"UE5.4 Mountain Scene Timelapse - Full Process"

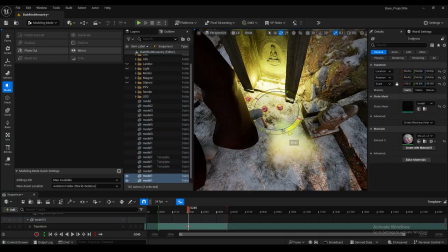Again, just using the mesh cut tool in Unreal to just change these a little bit. I know that you can sim these, do some physics sims of them coming down the stairs. I really didn't want to do that. I knew that this project was pretty much reaching its end and I wanted to get this done before Thursday, and this was
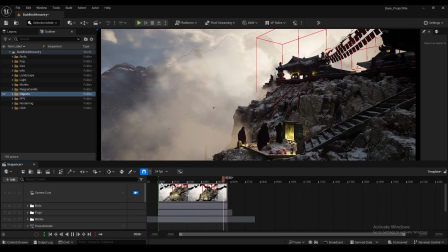Tuesday morning, I think about 1 o'clock. So I knew that I needed to get this done, so I just popped them in.
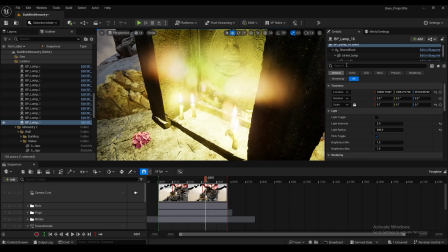Changing the lights as well. This yellow light was a little bit too harsh. It took too much of the camera's attention. So I'm adding some similar lights around the platform here,
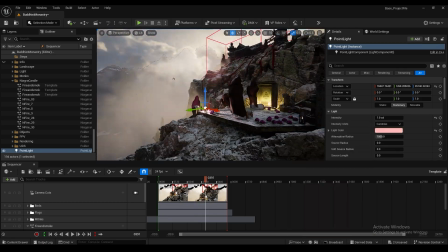just to give that ascending character a little bit more focus.
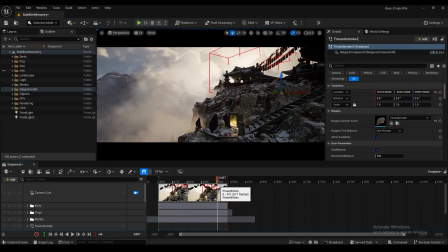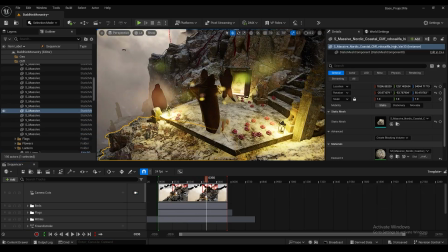So some final tweaks here, knowing that it's pretty much where I want it to be.
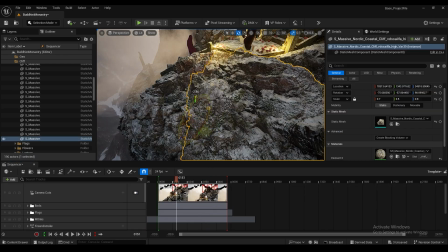Just changing this foreground rock face.
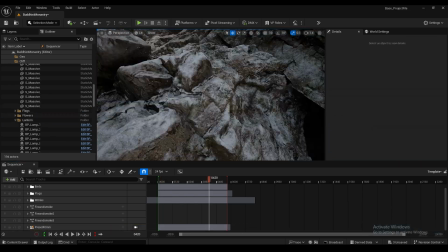Trouble is, when the Megascans asset come too close to the camera, they can look a little bit fake.
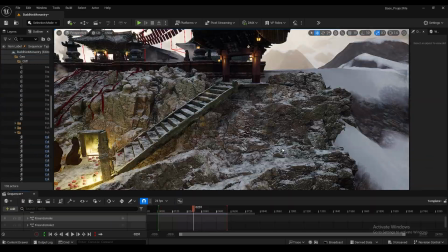So the idea here is now just changing these rock faces so that they're still far away and they still look realistic.
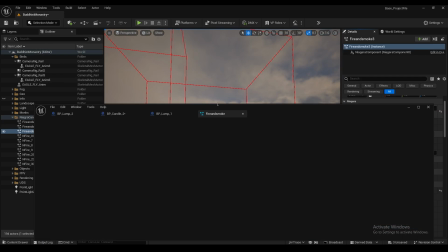And yeah, just some final compiling and bug fixing, and I think then that's where I call it a day.
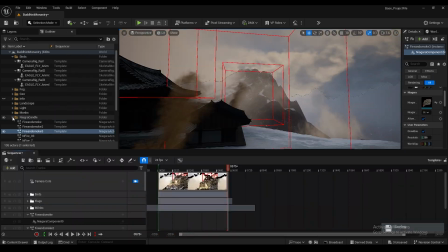Oh, and one final thing on these streaker flags, just because they looked a little bit off,
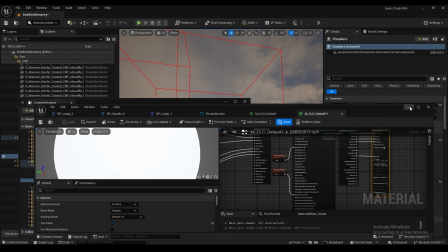I did add the surface effects from Ultra Dynamic Sky onto them to give them a little bit of snow texturing.
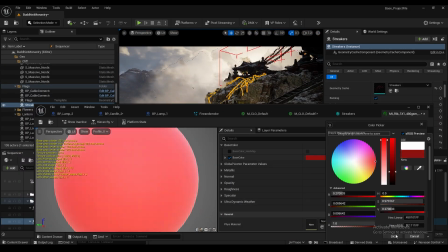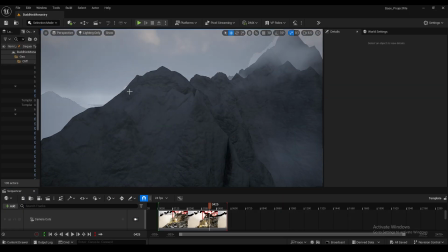And finally the mountain I fixed up. This is where I decide that I want to not use M4 magic anymore, but instead use MW auto material, which ended up looking better. And it's free, so no brainer.
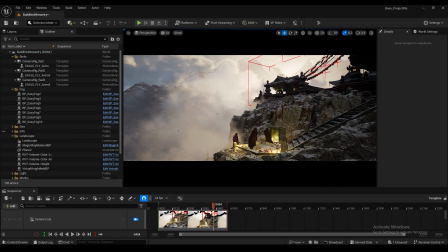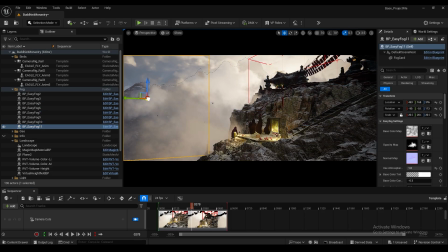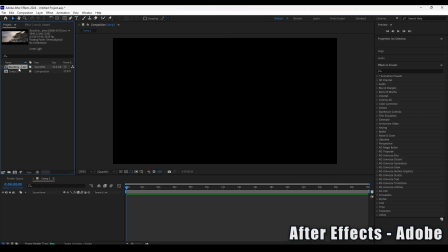So hopping into After Effects right now, this is where we start doing color grading.
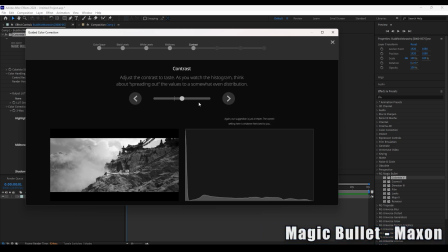I use the RG Magic Bullet, which comes with Cinema 4D as a pack.
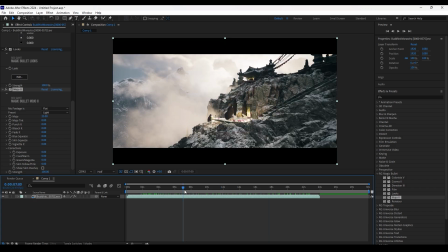Really useful. It does all your color grading for you. It has some like guided color grading, which I found really useful working on this.
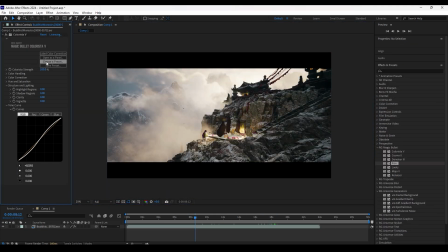And just experimenting with a couple things. I'm using the Cosmo 2, the renoiser,
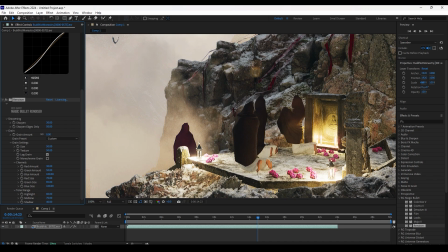and giving it a little bit of sharpness as well.
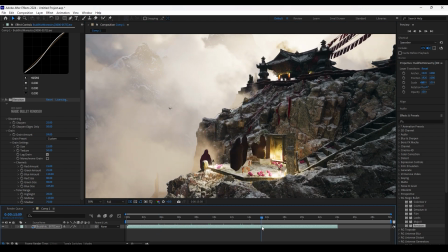And just really playing around here.
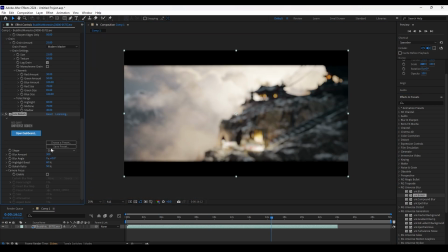I've run a multi-monitor setup, so I will occasionally put this into other monitors just to see what the color looks like on them.
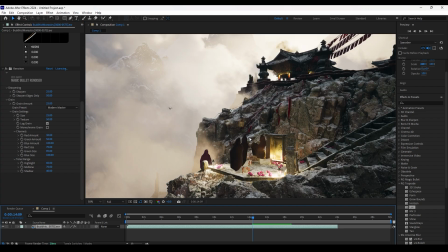I think as a basis, I didn't want to add any crazy color grading to it.
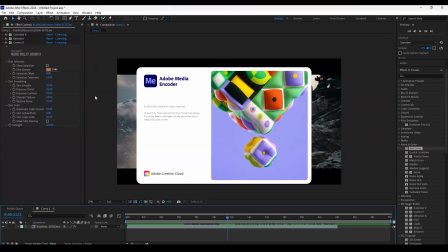I wanted to add some deeper contrast, make the shadows a little darker. But in terms of that, I just exported it.
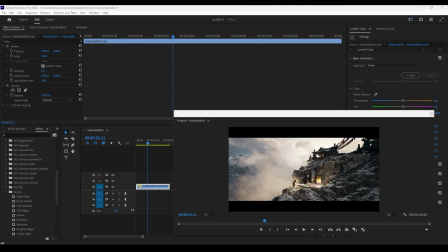I think it looked good, just as this neutral scene. And here I'm just chopping up the video in Premiere Pro, just because I knew that I wanted to have an area of it which was faster paced, and then I wanted it to slow down and then speed back up again.
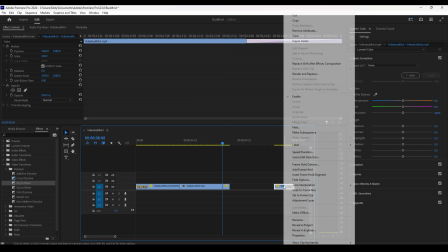I didn't know about the time remapping tool here.
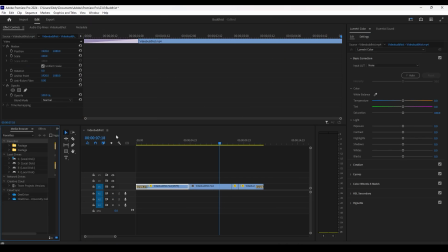And yeah, if you've got any feedback or advice in terms of anything that you've noticed that I've done which you guys would do differently, do let me know. I'm still learning it also. But I hope this video has helped sort of see how a process like this can happen
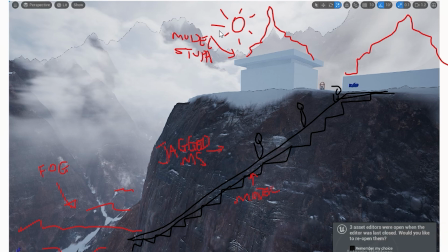from the very start all the way to the end. I think for you guys, if it can help you with a couple of ideas or things you hadn't thought about before,
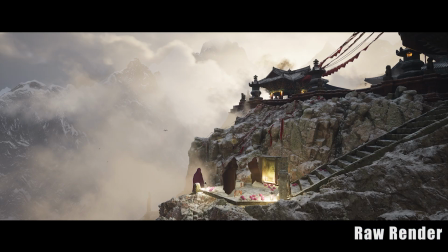then that's great. But yeah, thanks for watching. If you like what you see, then do subscribe and like the video.
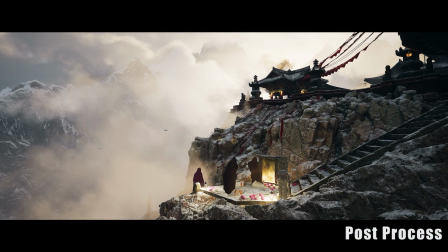And if you don't like what you see, then hope you like the next one. All right, take care.